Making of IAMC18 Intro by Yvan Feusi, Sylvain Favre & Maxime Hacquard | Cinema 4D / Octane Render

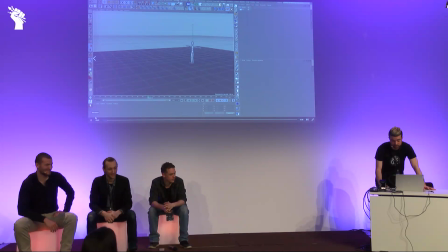2102s
You have also built-in tool in Cinema 4D, like this crane. I used it for some shots. So you have some idea of cinematographic shot that you can do with few controllers.
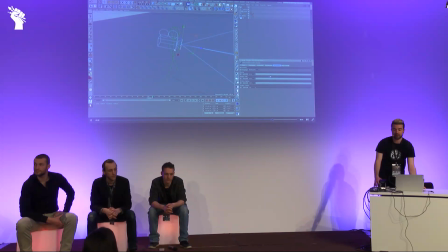2118s
You have also a virtual cameraman. It have some banking and shaking in his hand. With adding a little bit of imperfection in your renders will add to push it to the next level,
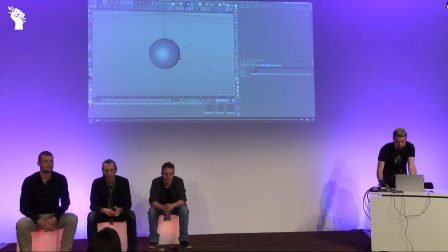2133s
your animation, because it will look a bit more realistic. The latest camera technique used was to set a path
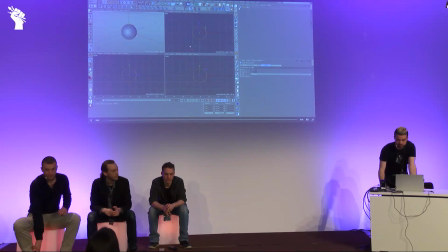2142s
with a spline and group an object and a camera into a null.
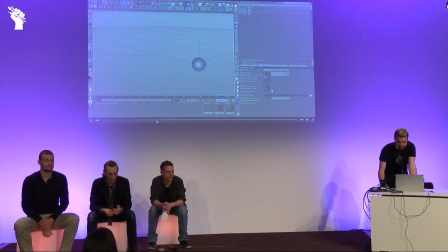2147s
So we have my object, I set a path, I have my camera and my object into the same group object, and this group object is aligned along the path.
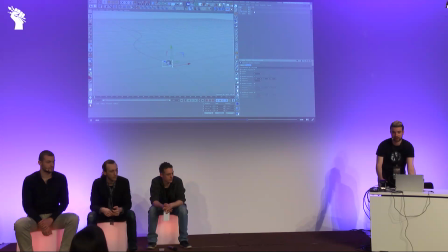2159s
So everything follows, and the latest thing was to add a vibrate tag that add randomness into my camera. So when you have the follow, like the bike follow, you have some randomness behind it.
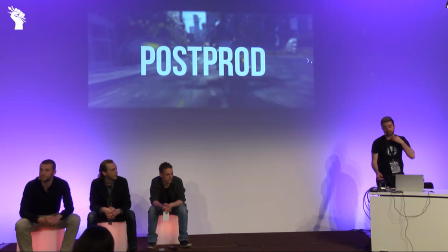2174s
So here's the 3 main techniques used. I will talk a bit about post-production.
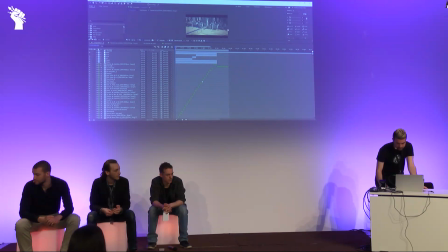2180s
So the post-production was made into After Effects. You have here an example of how things are organized. So here you have several composition, and in each composition I have effects,
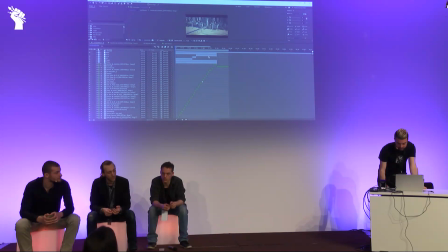2195s
and on the top I have all my general effects like color correction, aspect ratio, shaking. Here, things are organized into folders. I recommend the script Motion 2 that help you to
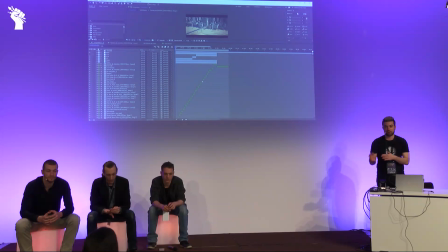2214s
organize your project, change the color easily of the composition, and set folders.
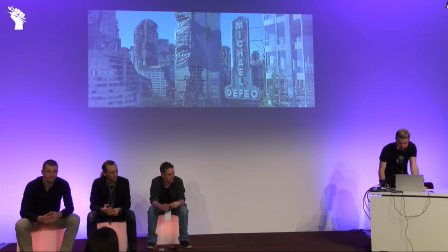2219s
Motion 2, nice script. So here is a quick example of the post-production. It was really, it was not easy on this project. So a few basic correction, like
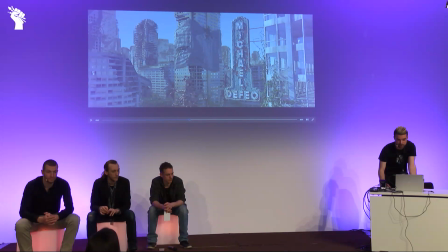2236s
correcting the highlights to have the attention and the focus on the name, color grading of the sky, some Z-depth, and to add like fog, lens deformation, light, and a few particles,
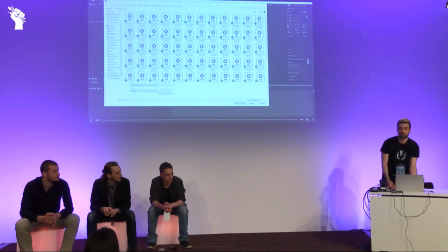2253s
just to add a bit more depth in your universe.
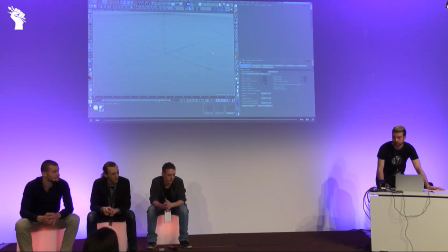2257s
To do the compositing, Yvan used the AXR format. That's a file that will contain all the render paces that you want. So you can have in one file the ambient occlusion, the Z-depth,
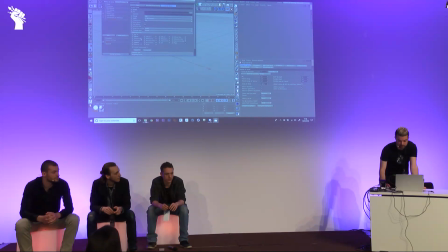2277s
the BOT, the light passes, and it's 22-bit linear workflow.
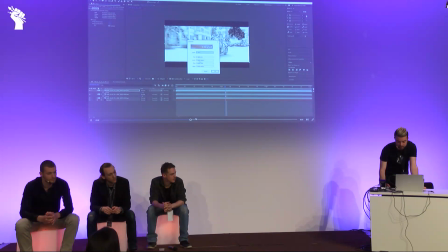2284s
So I can set my black and my white point in post to control my Z-depth,
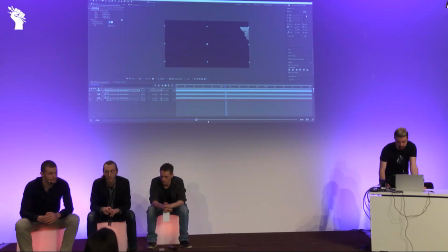2292s
and it allows me to do more things like adding some fog in post.
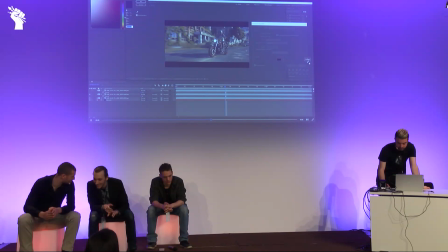2299s
So this is a really nice format, OpenAXR. Here is a few other things that I did in post-production.
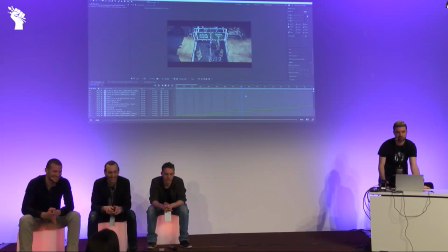2309s
This is really small, but on the 3 first shots, you have heat distortion, like in all the hot place, like desert or behind the bike, you have deformation based on a noise with the plugin heat distortion from Video Copilot.
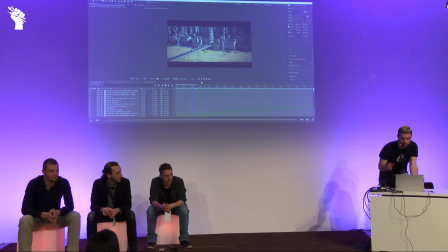2328s
And I also added a few shaking on key moments, like when the bike is going under, to add more dynamism. I use the plugin Sapphire Shake that will allow you to add post
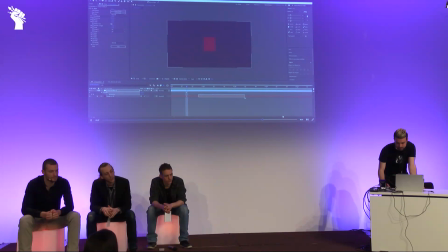2348s
shaking with a few keyframes.